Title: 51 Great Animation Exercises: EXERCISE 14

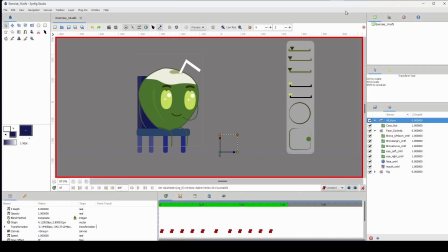0:04 And we're on to exercise 14, which is having the character get up off of a chair. Now, I created a set of rules for myself here, and that is notice that our character's arms and legs are a bit stretchy.
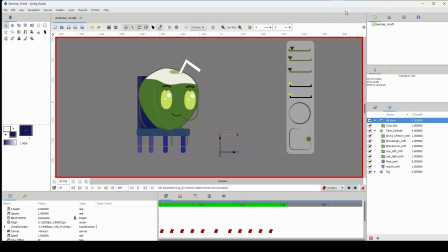0:18 So I didn't care about, or at least I don't care about maintaining the character's volume as it pertains to the arms and the legs. All right, so you might see on a few frames where the legs or the arms might be a bit shorter than other frames where it might be a bit longer.
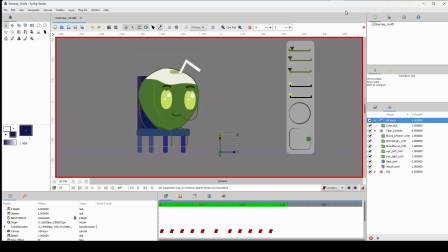0:32 Yeah, that is not a concern of mine, but for you, you may want to maintain the character's volume as it pertains to his legs and his arms. But I'm just having fun here. Another thing is that I did not, this is not a rule per se, but I did not use a reference.
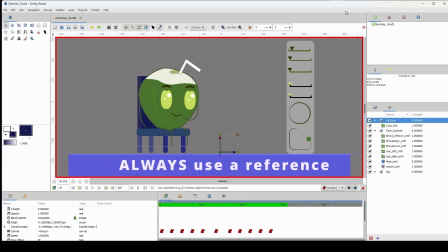0:47 And I will pause here and say, always use a reference. It makes your life much easier and your animation will be much more accurate. Let me just break down the poses here. So the very first pose that we have here is the character sitting on the chair. And when you're creating your poses, it's up to you how you want the character to sit on the chair.
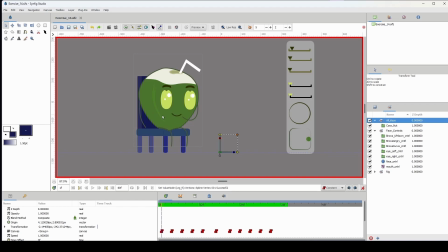1:04 I just decided to make the character appear this way with his left hand going towards his mouth. And I created the chair after the character. Well, obviously, because I've been using the character. So I created the chair and just placed the character on top of the chair here. And notice that his legs are not touching the floor.
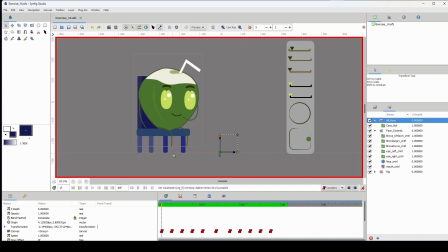1:22 So I made this even more difficult for myself because if his legs were on the floor, he could easily get up and land on the floor. But because his legs aren't touching the floor, you will of course have to first touch the floor before getting up onto his legs.
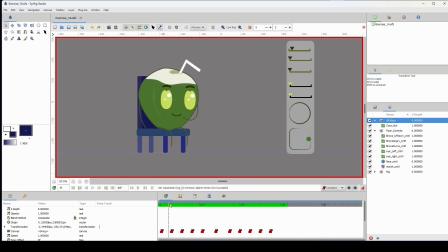1:36 So let's take a look at our second pose here. So I have the character slightly leaning forward there, right, with his legs moving apart there. And the next pose here, I have the character slightly stepping down off of the chair.
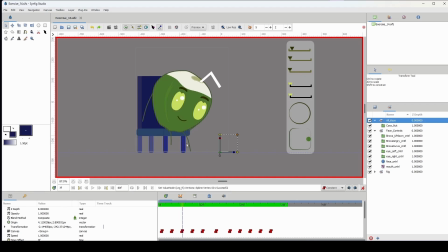1:51 Notice the hand here is not bracing onto the chair there, which it probably should be still on the chair.
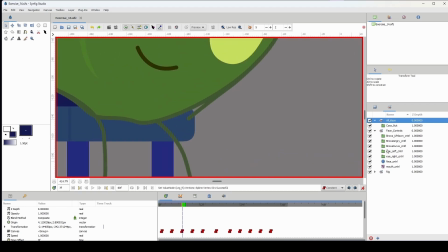1:57 So I'm going to just zoom in and let me take care of that right now. Let me go to all keys here, go to rig. Let me just move this back there because I want this and to still be on the chair to make it seem as if he's still pushing himself off the chair.
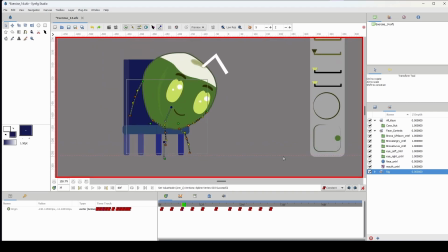2:13 I mean, when played, you probably wouldn't notice that. But because I'm going to the frames, I've noticed it. So I'm going to alter it. All right. So next key pose here. Our next pose, I have the character finally touching the floor, and I just moved this leg back a bit to create a bit of movement there.
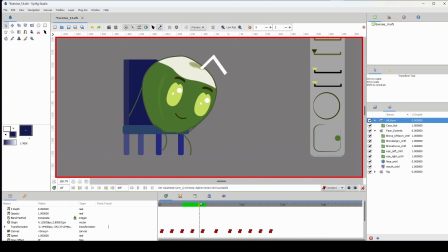2:32 So when he lands on the floor, and let me go forward here, and he bends, moving forward to maintain his balance. And then the next pose here, he's rising up off the floor, and he continues along the other frames here. And notice something that I did here.
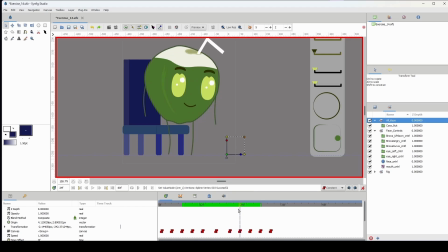2:50 When he stands up, he lifts up his right leg here and moves back to balance on this leg there. And I also move forward a bit while lifting this leg and then have him land on the floor completely in the standing motion.
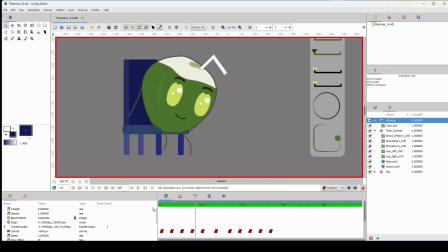3:05 Now, when I play this back, this is what we have. Now, the end here where I have his legs moving back and then forward, it adds a bit of interest to the animation. So let me play this back. Yeah. Okay.
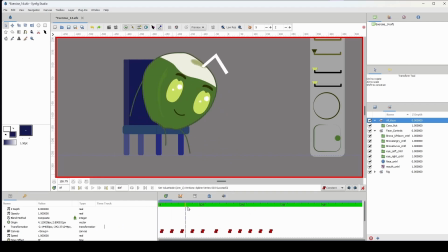3:23 Now, his arms are definitely looking wonky there.
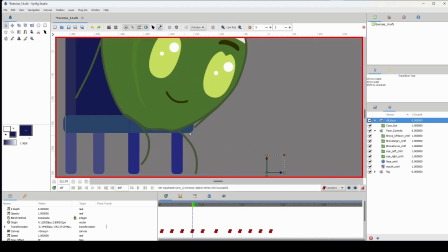3:28 So now that he's off the chair here, I'm just going to go ahead and fix his arms. And I wasn't going to fix it, but now that I'm noticing it, I'll just do that right now. Have this move forward a bit, maybe even down.
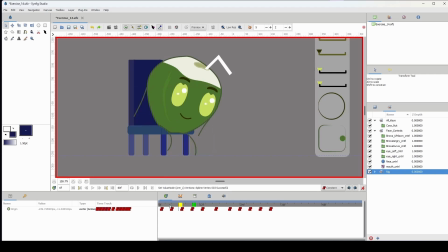3:44 Let me go back. Like so. And see what we have here. I think I'm going to move his arms out here.
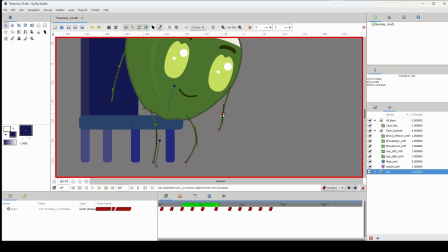3:54 So I think I'm going to leave it like that. And then here, don't like the way this looks. So I'm going to fix this curve there. Like so. Let's see how that looks. He stands up.
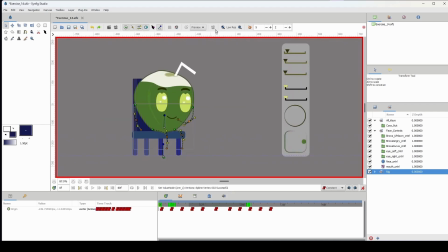4:05 Okay. All right. So the character is standing up. Let me preview this and play it back. Okay.